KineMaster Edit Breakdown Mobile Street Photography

Hey guys, welcome back to another video. In this video, we're going to break down the KineMaster file from my last edit. Sorry I missed the post here. I've been so deep into 3D right now. I've been stuck in the world of Blender, which has been fun.
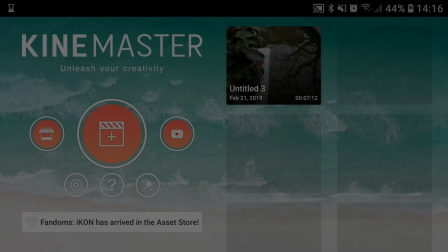14s
But anyways, let's get back to some work here. All right, guys, so we're going to jump into my KineMaster file really quick here.
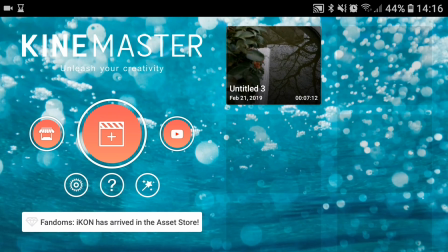21s
I'm in between classes, and let's get into it. Again, this was done all in KineMaster.
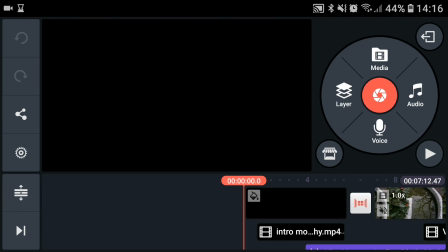28s
Something I've just been doing because you guys want to see more edits, and unfortunately I can't really do the screen capture in my Premiere because it's just very tough on my system, so I'm doing the KineMaster gig.
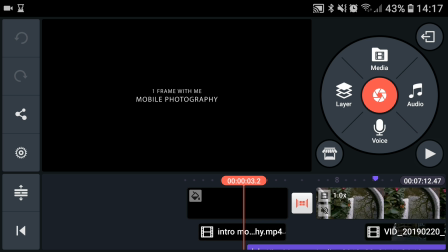39s
So here is a new intro I made in After Effects and saved the file out. It's something I can use over and over and over for multiple videos.
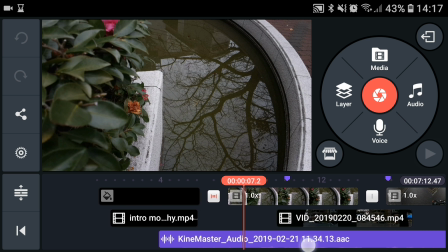48s
And yeah, here, this one down here in the purple bar is the first time I ever used the voiceover function inside of KineMaster.
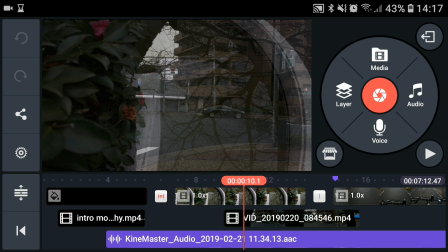56s
If you hit voice right here, you can basically record we say a voiceover.
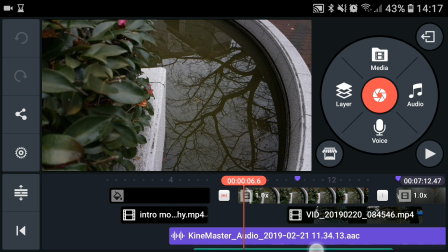61s
And I was quite happy with the way it came out, so I think I'm going to do that more often.
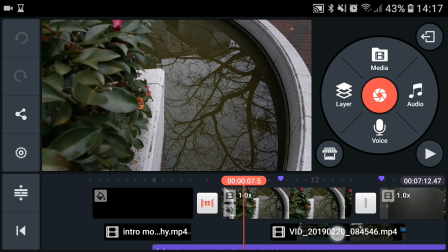66s
First shot here, I was using the Zhiyun Smooth 4, kind of just dollying forward.
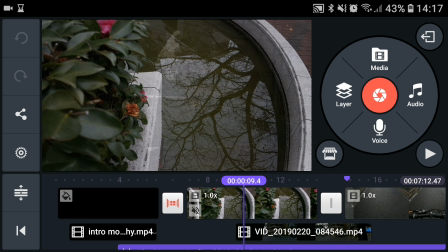71s
You can see my main focus was the reflection of the tree in the water there.
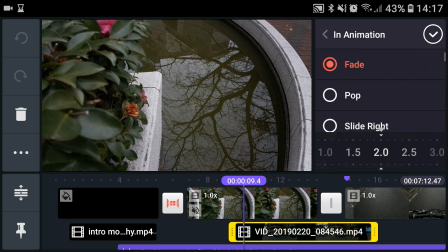76s
And then the second file, I layered it, did an animation in, and put it on fade of 2 seconds to fade it over the top.
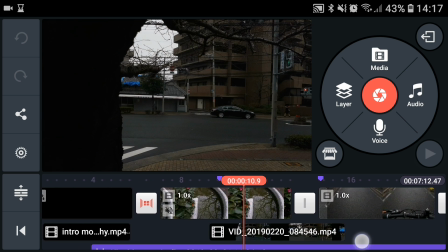83s
And that worked out pretty cool. I was happy with the way that came out. And then it basically fades into that tree that I was using the reflection from.
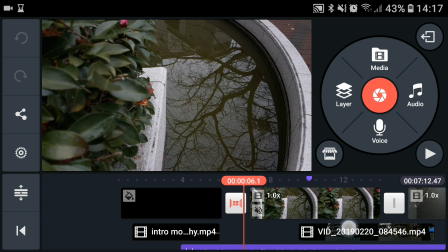91s
And this actually kind of, they went together well, because I guess the movement was slightly going forward,
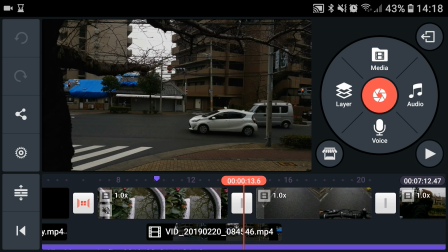99s
and then when the tree comes in, it fades in, and it's kind of the same, not necessarily the same movement on the same side,
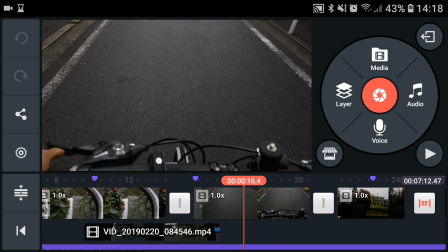104s
but anyways, enough of the jibber jabber. That was good. POV shot, me on the bike,
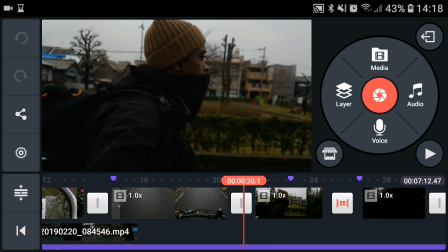109s
and then again here, just again a quick cut over using the Zhiyun, the gimbal here, holding it out to my side.
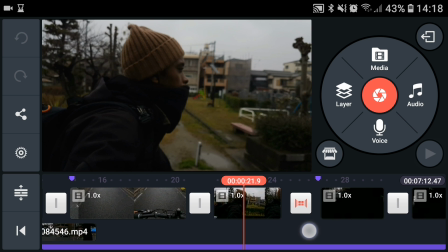117s
I kind of missed the focus on that one. The focus wasn't set too good, but I do manual focus,
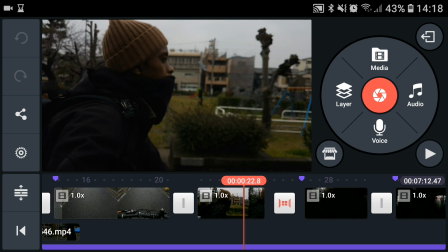122s
so I don't like to have it in autofocus because when stuff's passing by, it'll keep trying to focus on different things.
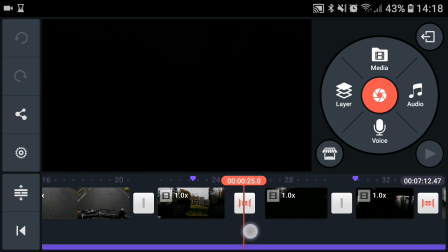128s
So, but it came out all right. Then next shot, I fade to black because the next shot, look how dark it is.
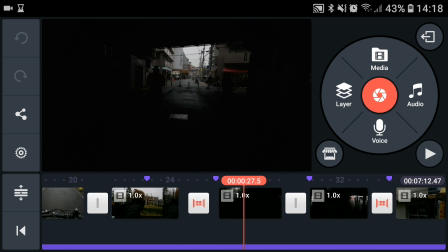134s
I'm using the silhouettes, shadows, so that was a good opportunity to fade to black.
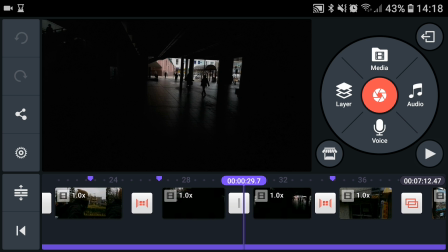139s
And then on the next one, same thing here. I went to a similar shot, all black, just to keep things in contrast.
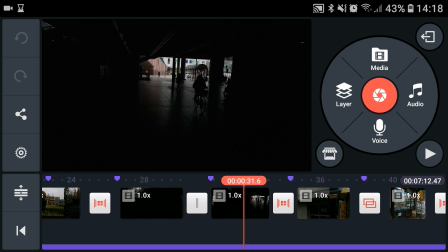146s
This is where I wish I could have rotated the video a little bit. You can see the video's kind of slanted. In Premiere, I would have zoomed in a little bit and rotated the video a little bit more straight, so the horizon line was straight, but hey, whatever.
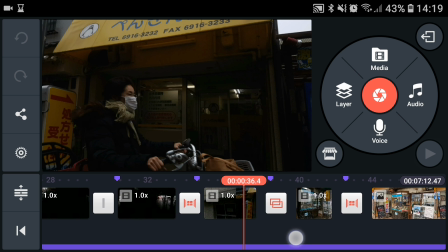159s
Faded out to black. Again, just kind of showing this little shot here. I had the gimbal off to the side and just riding straight on my bike.
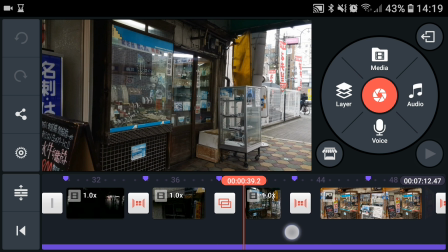167s
It made it really super more smooth than it was. Dissolved to the little shot where the whole photo was all about.
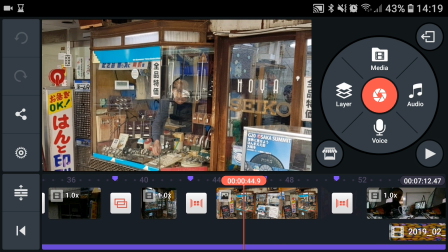174s
Again, just trying to, in this whole new street photography thing, as I'm learning, I just kind of share my
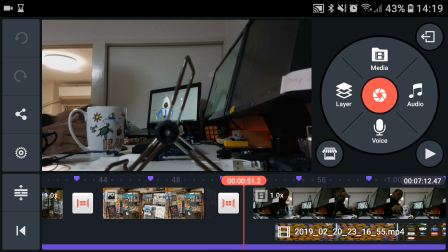181s
experiences with you guys, and then it gives me opportunity to practice some storytelling, which is why I added this shot in here.
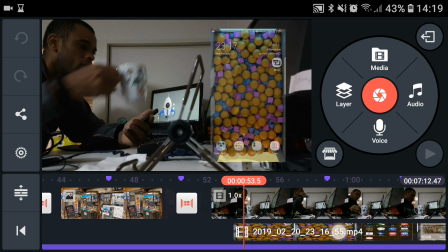187s
Again, just I wanted to film, so I added this shot in.
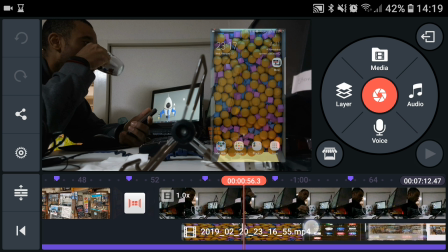191s
I had the gear grip dolly doing a slide, and then I kind of added the cell phone,
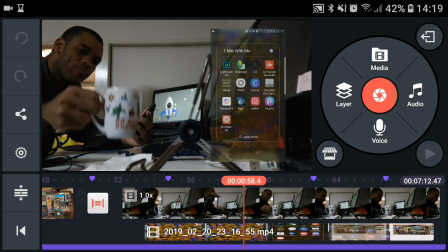198s
my screen capture, but this is my phone, so you can see kind of like what I was getting ready to do,
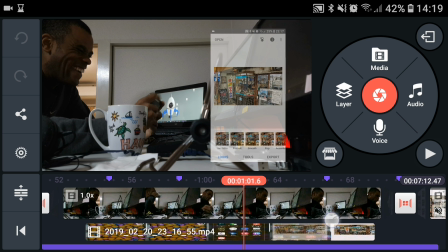204s
getting into the app and firing everything up for the edit. I thought it was pretty cool.
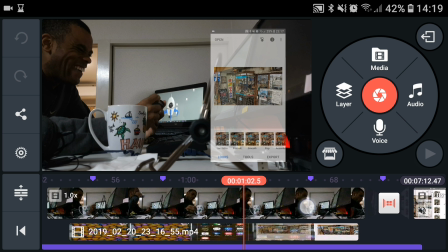208s
So again, I'm using AZ Screen Recorder to capture all my screen captures.
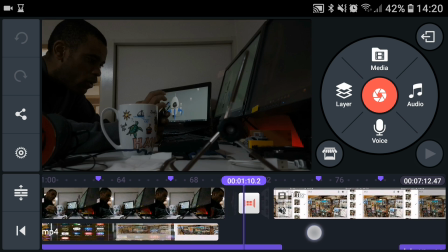213s
It's a free software I found on the Android store, and I've been using that for a while now. And then I get into the edit here.
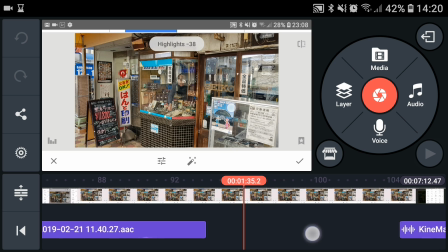219s
Again, this edit, when I did the original edit, I was at work, so it was muted.
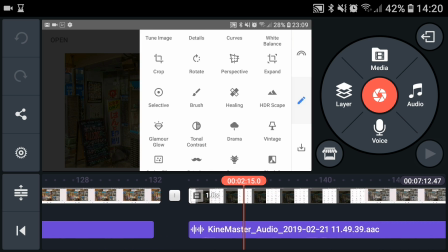224s
I couldn't really talk. And then I knew that I was gonna come back and do a voiceover, which, like I said,
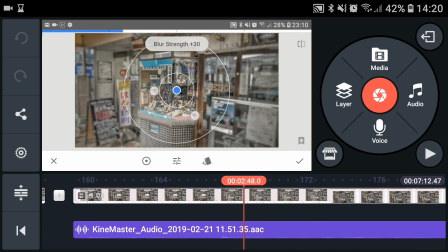230s
normally I'll take the file and record it on a separate, like on my camera, I would record the audio,
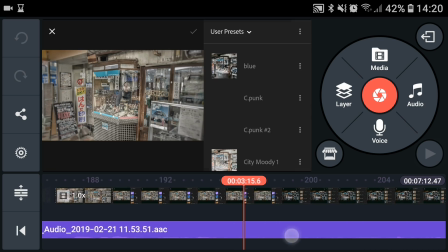237s
just audio of me talking over it. But this time I decided to use the voiceover function here in KineMaster, and I'm pretty happy with it.
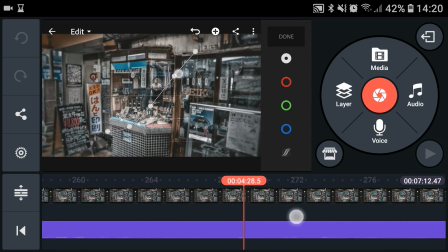244s
I think I'm gonna use that the next time.